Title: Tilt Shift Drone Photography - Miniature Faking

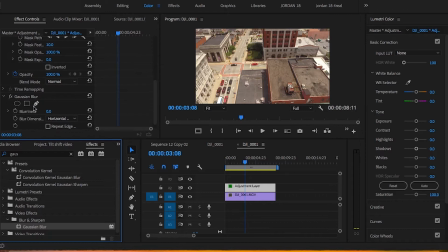Well, that is because we do not have the blur set up yet. So if I take this way, way too blurry, you can see where our mask is. And you'll notice that it's opposite what we need.
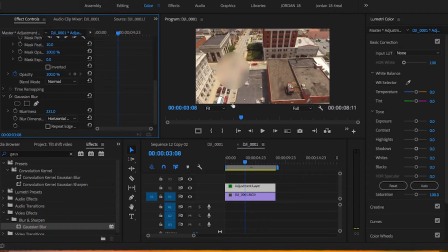We need all of this stuff to be blurry, not so much the point of interest. So we're gonna go up here into our effect controls, and we're gonna hit inverted. And that is gonna give us what we need. So this is way too much.
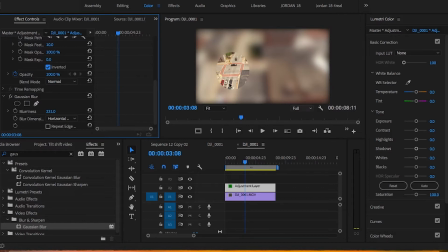This is terrible looking. So I like to go in and do this at first, because then I can see up here in my mask settings, when I feather it or when I expand it, I can see what I'm doing.
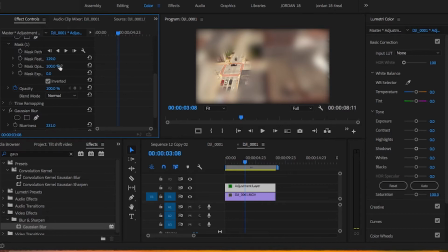So you'll notice right there, I'm feathering this out and making this edge soft. And I'm going to expand the mask a tiny bit to soften it out even a little bit more. And then I'm going to go down here to our Gaussian blur.
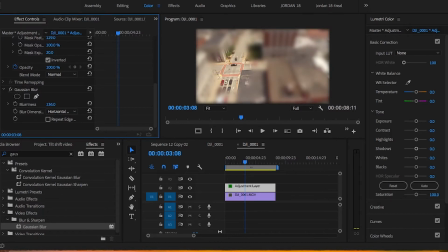I'm going to take our blurriness level down and down and down and down until right about there. We see something like that. We're going to come down here and we're going to hit repeat edge pixels.
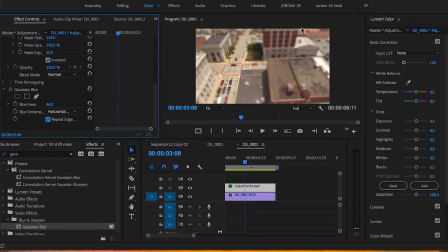So then that way all the pixels stretch out to the end of the screen. You can see when I toggle that the difference. So here's a base.
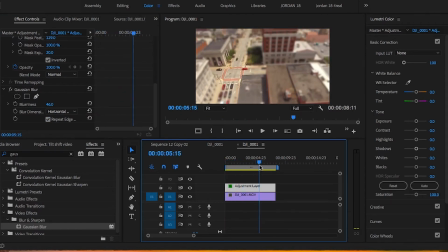Okay. So we've got our base. I'm not a big fan of the ellipse mask, so what I'm going to do is go ahead and show you how I made the example I showed you. We're going to go into the mask and we're going to use the pen tool. And what I'm going to do is create a custom mask. And what I want to do is kind of just outline the road where all the cars are going to be, because that's really what I want to look miniature. In the example, I have it way out here. I'm actually just going to try it to there. I have no idea what just happened there. Oh, I rotated it. So I'm going to continue putting my points with the mask there. I keep rotating it by accident. All right. So we have this little shape right here. This is just basically the road and all the things that I want to look miniature.
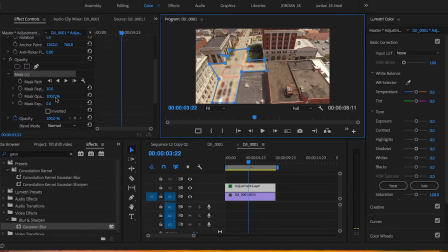So we're going to go ahead again. We're going to hit invert. And it's going to blur out the things that are away from our point of interest. So what we can do is go ahead and just kind of feather this a little bit to smooth it out.
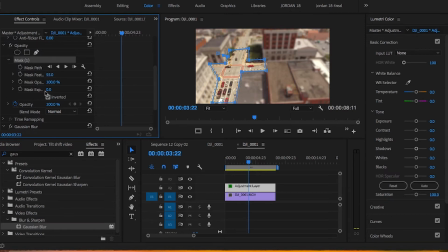We don't want any kind of, we don't want lines that make this look unrealistic. And we're going to expand our mask a little bit to get maybe the edges of the buildings and things like that.
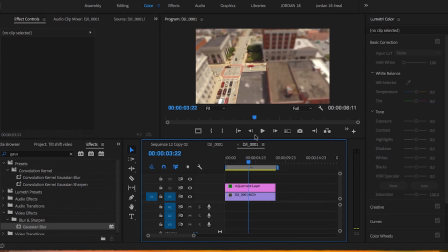All right. So here we are. Let's go ahead and take a look.
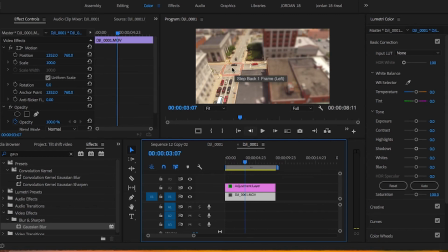All right, it's very cool. As you can see, you know, these look like little miniature trees, miniature cars. There's a little miniature person.
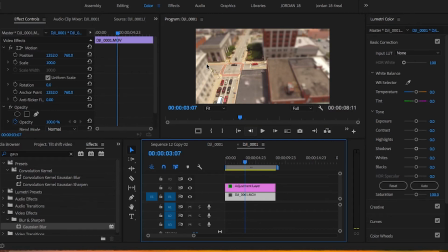You know, if you add little bits of detail, you know, to the masks, like, you know, maybe this air conditioning unit, for instance, or these trees and bushes, you know, maybe these stoplights, corners of buildings and things like that,
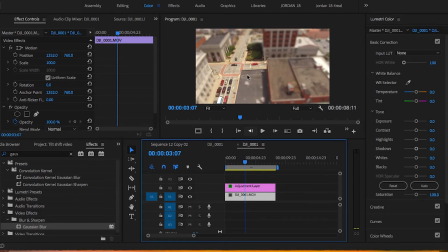it really does mimic the shallow depth of field that a tilt shift lens does in real life. So we are not done yet. To really kind of make this effect come to life,
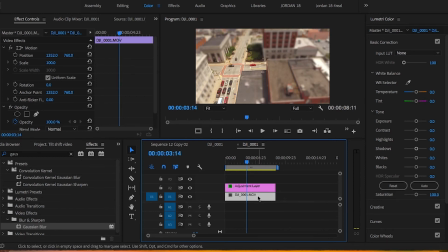we're going to speed up this footage just a tiny bit,
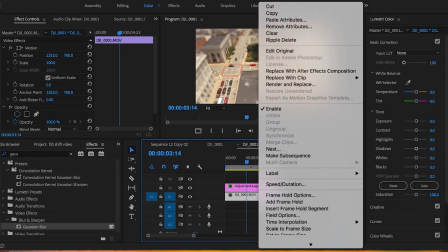because that's kind of what makes this really seem like it's a miniature little city.
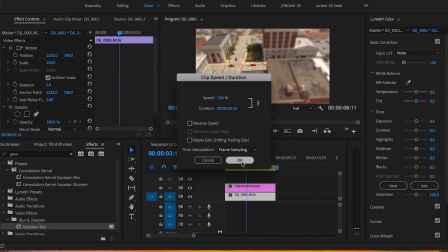So we're going to boost this to 150. And we'll drag our adjustment layer back.
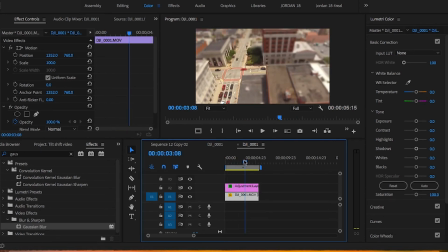And that way, you know, things are moving just a tiny little bit faster than they would in real life, which kind of adds to the whole idea of them being, you know, toys or a miniature model or something like that.
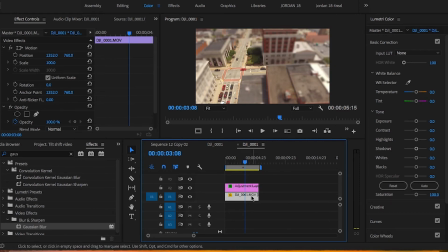So we're all good right there. We've got our mask, we've got our footage, and we're sped up a little bit. We're going to go back to the tilt shift video project window, and we're going to take another adjustment layer and we're going to stretch that out.
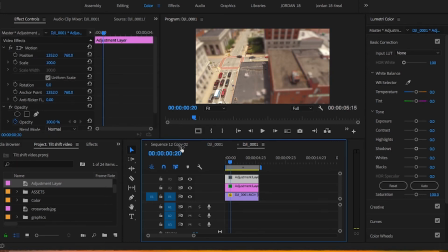Let's go ahead, and this is where we're going to add some color. I shot this with my drone, and as you can tell, it's really kind of flat.
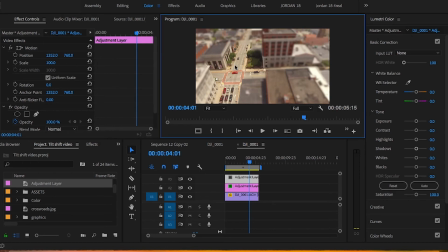Like, these greens really aren't too far off from, you know, these browns or the grays. So what we need to do is really kind of make our footage look awesome. So this is where I add color. Let's go ahead into our basic corrections.
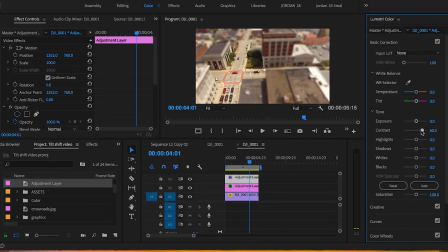I'm going to add some contrast just to really kind of make everything start to pop. And I'm going to bring those blacks down a tiny bit. Let's go ahead into our creative window.
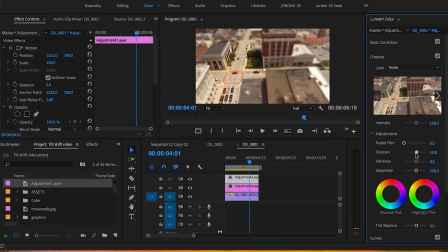And I'm going to sharpen this footage a tiny bit. And since we have it masked out here and blurred, this is really what becomes sharp. And this is what we want to happen, is this separation between everything.
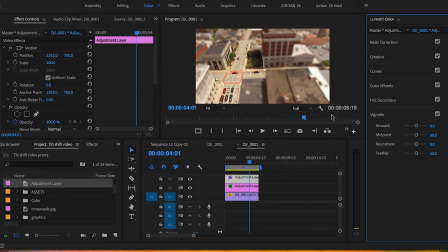And one more thing, you don't have to do this if you don't want to. I choose to do it because I think it adds to the effect. But I'm going to add a vignette to this. And let me tell you a little something about vignettes. Vignettes, the more subtle they are, the more respected they are.
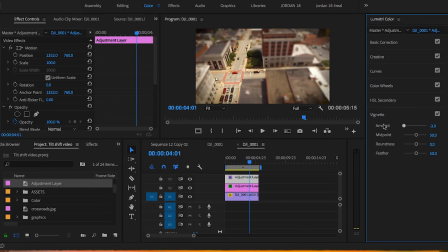You certainly don't want to go and throw something like that on a photo or a chunk of video, because it really just looks awful. You know, what I've always heard or said, a good saying is that
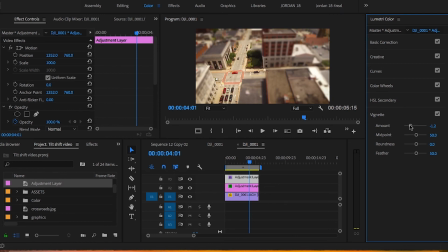subtlety is the art of editing, or editing is the art of subtlety, however you want to put it. But basically what this vignette is going to do, and even I think that's a little too much. So what this vignette is going to do is really draw our attention, or your viewer's attention, to our focal point right here, which is this intersection.
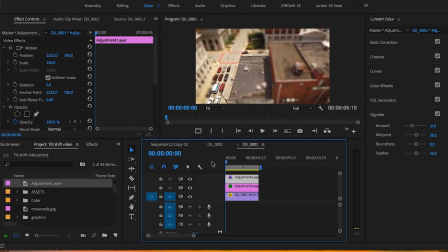So let's go ahead. We're going to render it, and we'll take a look with the speed, the color, and the vignette adjustments.
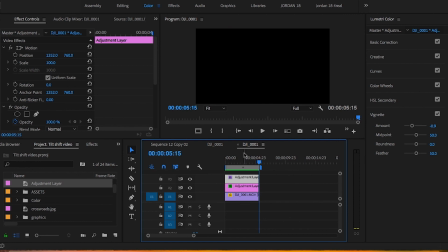There it is. As you can see, everything is just a little more embellished.